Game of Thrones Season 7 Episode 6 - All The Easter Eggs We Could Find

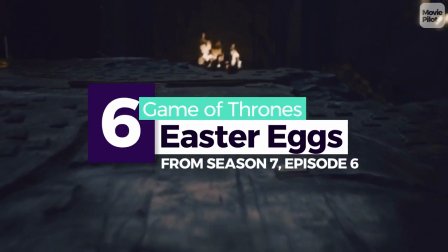[0:00]
The penultimate episode of every season of Game of Thrones has always been a doozy,
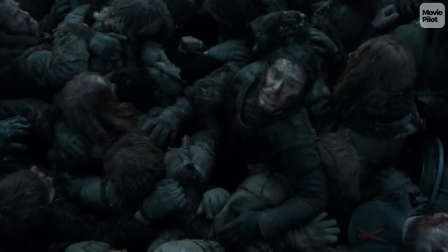[0:05]
and this latest episode was no exception.
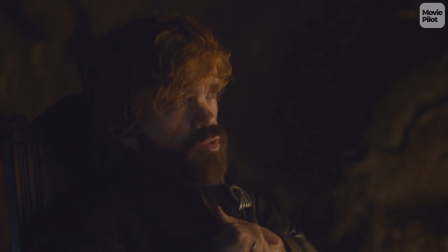[0:11]
Let's dive right into the details, easter eggs, references and other things you might have missed in Game of Thrones Season 7 Episode 6, Beyond the Wall.
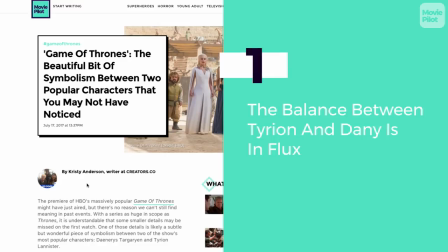[0:20]
Earlier this season, we published an article on how the relationship between Daenerys and Tyrion has always been that of equals,
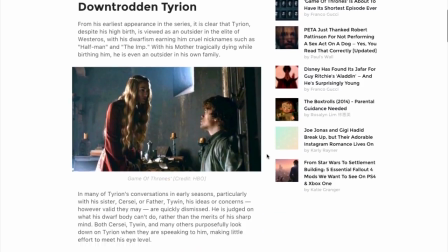[0:26]
and their equality is reflected in the cinematography and blocking. unlike Tyrion's relationship with Cersei or Tywin.
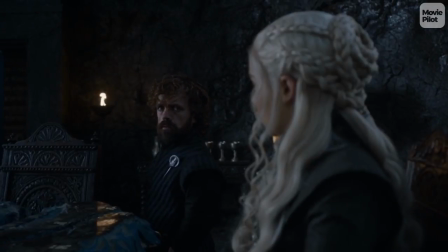[0:33]
In episodes four and five of season seven, however, as Daenerys scolded Tyrion for his spectacular military snafus, we saw that power dynamic shift.
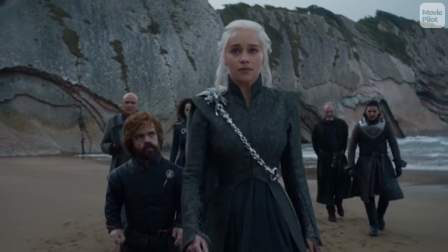[0:42]
She towered over him and the camera accentuated the stark difference in their statures.
The right plan.
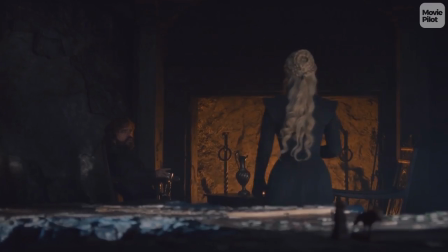[0:47]
Now, in Beyond the Wall, we get the strongest example yet of the strain their relationship is undergoing.
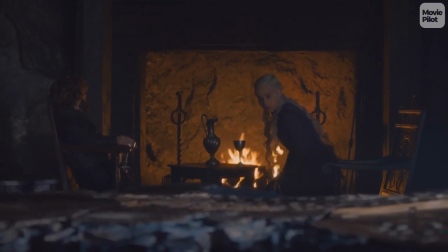[0:53] I don't want you to be a hero.
In their first scene alone, we get the sense that Daenerys has finally forgiven Tyrion, sitting to talk to him face to face.
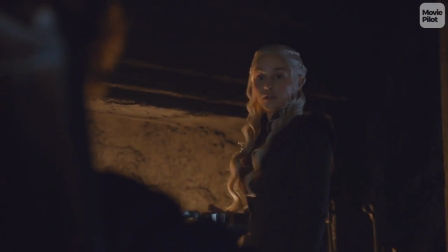[1:01]
Even when she rises to look at the fire, she still meets his gaze from the side rather than looking down at him dominantly.
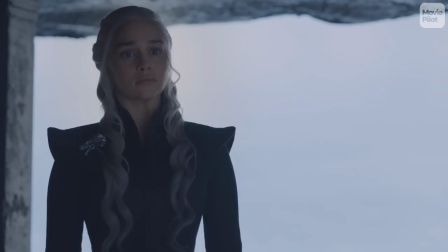[1:07]
But then, when Tyrion insists on bringing up the issue of the succession, Daenerys makes it clear that she won't be challenged, not just with her words but with her body language.
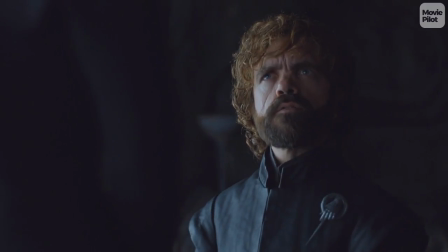[1:19]
She faces him full-on, looking straight down at him. The camera mirrors this positioning, tilting slightly up at Emilia Clarke and slightly down at Peter Dinklage.
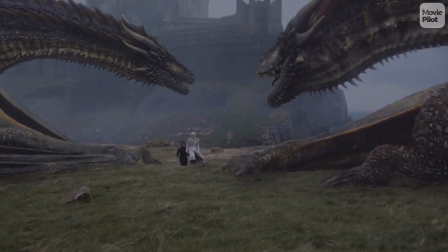[1:29]
Later in the episode, as he pleads with her not to fly north and she ignores him,
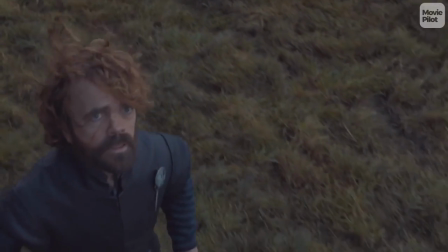[1:34]
the camera is almost directly above Dinklage, illustrating just how far out of his reach Daenerys has flown.
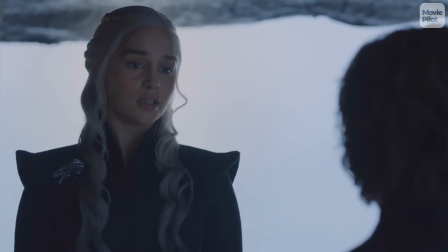[1:42]
It's understandable that Daenerys isn't in a hurry to name a successor when she's got White Walkers and the Siege of Westeros to worry about, but Tyrion has a point.
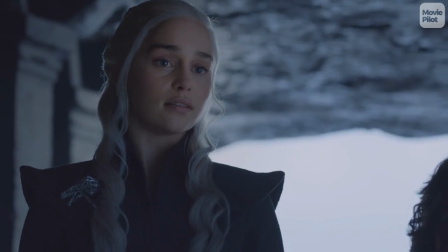[1:50]
If she's going to be off risking her life, she needs to name a successor ASAP. While it almost seemed like Tyrion was insinuating that he would be a good choice,
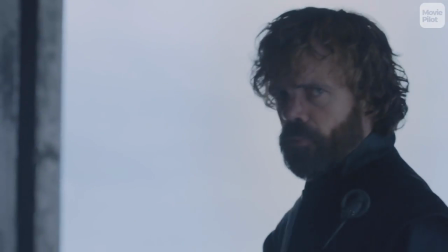[1:58]
the irony is that there already is a Trueborn successor to the Targaryen line, Jon Snow.
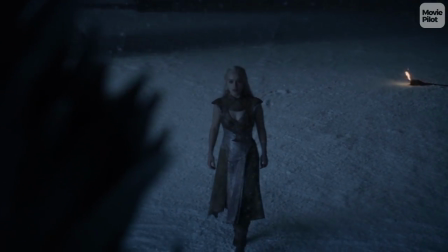[2:05]
While watching Daenerys ascend the Iron Throne would be the ultimate satisfaction for fans of the Mother of Dragons, we know that we can't always get what we want, especially in Westeros.
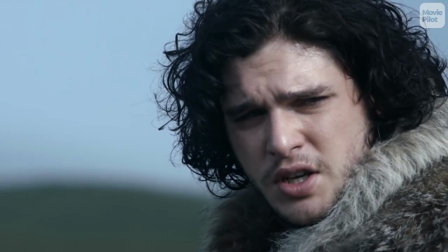[2:14]
In this world, when characters insist that something is the case, it will probably never come to pass.
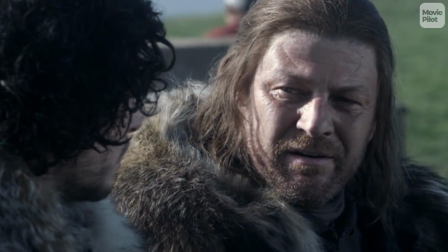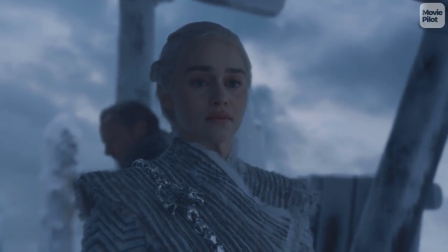[2:24]
The fact that Dany is insisting so strongly on her ascension to the Iron Throne seems like a smidgen of foreshadowing that things won't quite pan out that way.
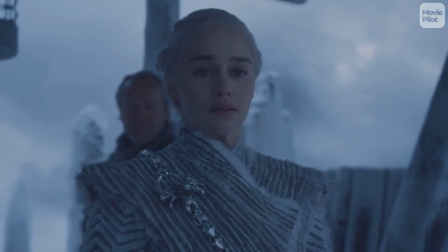[2:31]
Could our beloved Khaleesi die in the War for the Dawn?
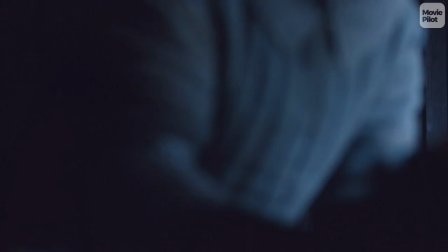[2:35]
Similarly, she seems awfully convinced that she'll never have any human children, and has decided to remind us of that so often it seems downright suspicious.
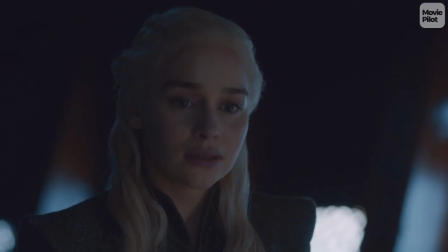[2:42] The dragons are my children, they're the only children I'll ever have.
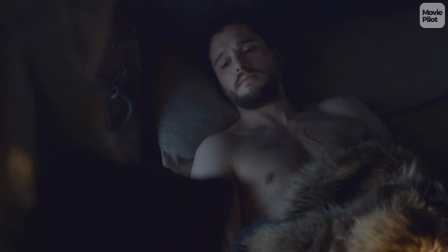[2:47]
With love clearly in the wintry air and an incestuous union almost to certainty,
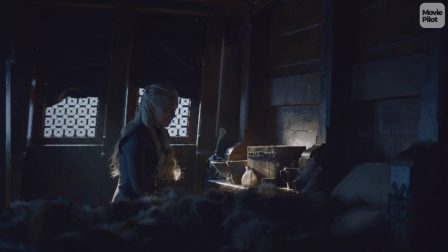[2:51]
is it possible that Daenerys and Jon could solve the problem of the succession and wrap up the prophecy of ice and fire by producing one more Targaryen toddler?
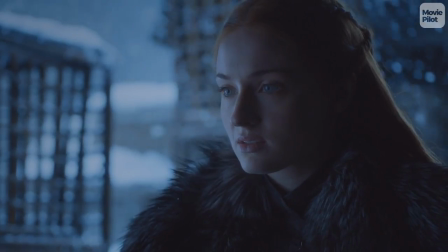[3:01]
While Arya is busy making bizarre threats about killing her sister, Sansa actually gave us the only useful piece of information we've learned at Winterfell recently.
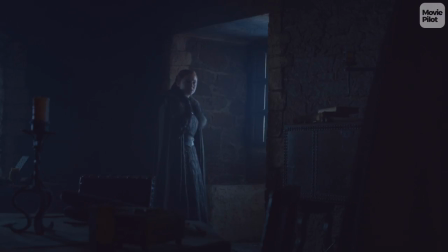[3:09] Jon is not here, I haven't heard from him in weeks.
The last form of communication we saw between the two of them was when Sansa wrote to inform him that Arya had returned home.
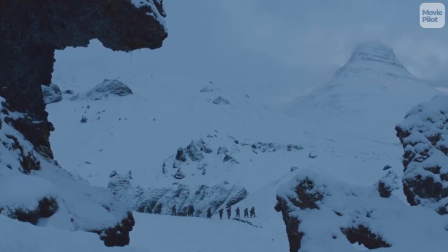[3:17]
Since the passage of time has become something of a shrug in season 7, it's nice to get a tiny indication of how long this stuff is actually taking.
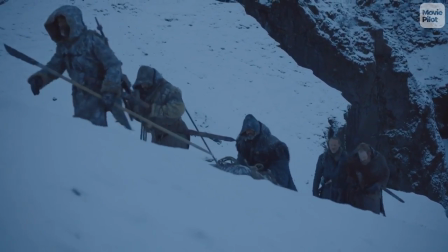[3:24]
Assuming Jon did not tell Sansa about his batship plan to go north and capture a wight,
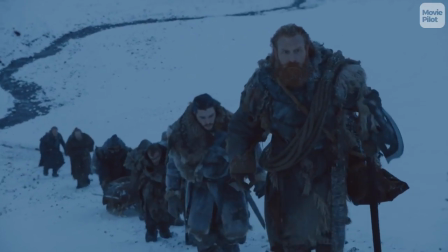[3:29]
we can assume that he would have responded to her letter about Arya and then left for the Wall shortly thereafter.
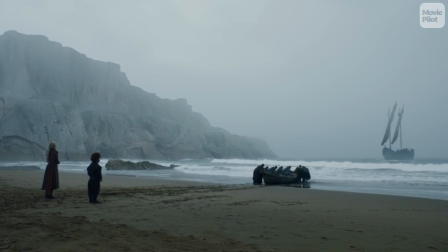[3:35]
They left Dragonstone by ship, which is the second fastest way to travel , or dragon ride, of course, and likely reached Eastwatch in about two weeks.
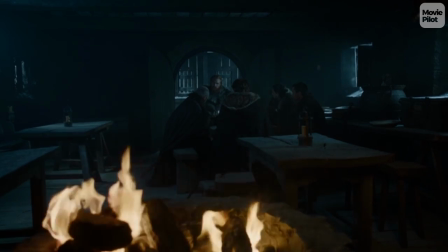[3:43]
Or three weeks? Something like that. Then a day or two to prep for the mission, and then we can assume they spent at least one night or two out there fighting the undead.
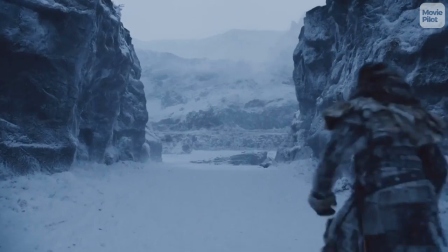[3:52]
So all in all, this whole episode probably spanned the duration of three weeks to a month.
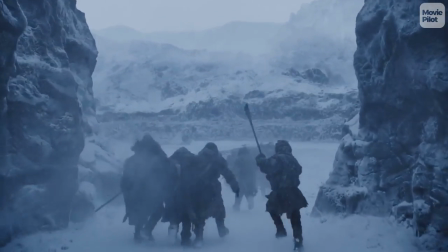[3:57]
However, this is just speculation, so feel free to keep believing in the existence of jetpacks in Westeros if you'd prefer.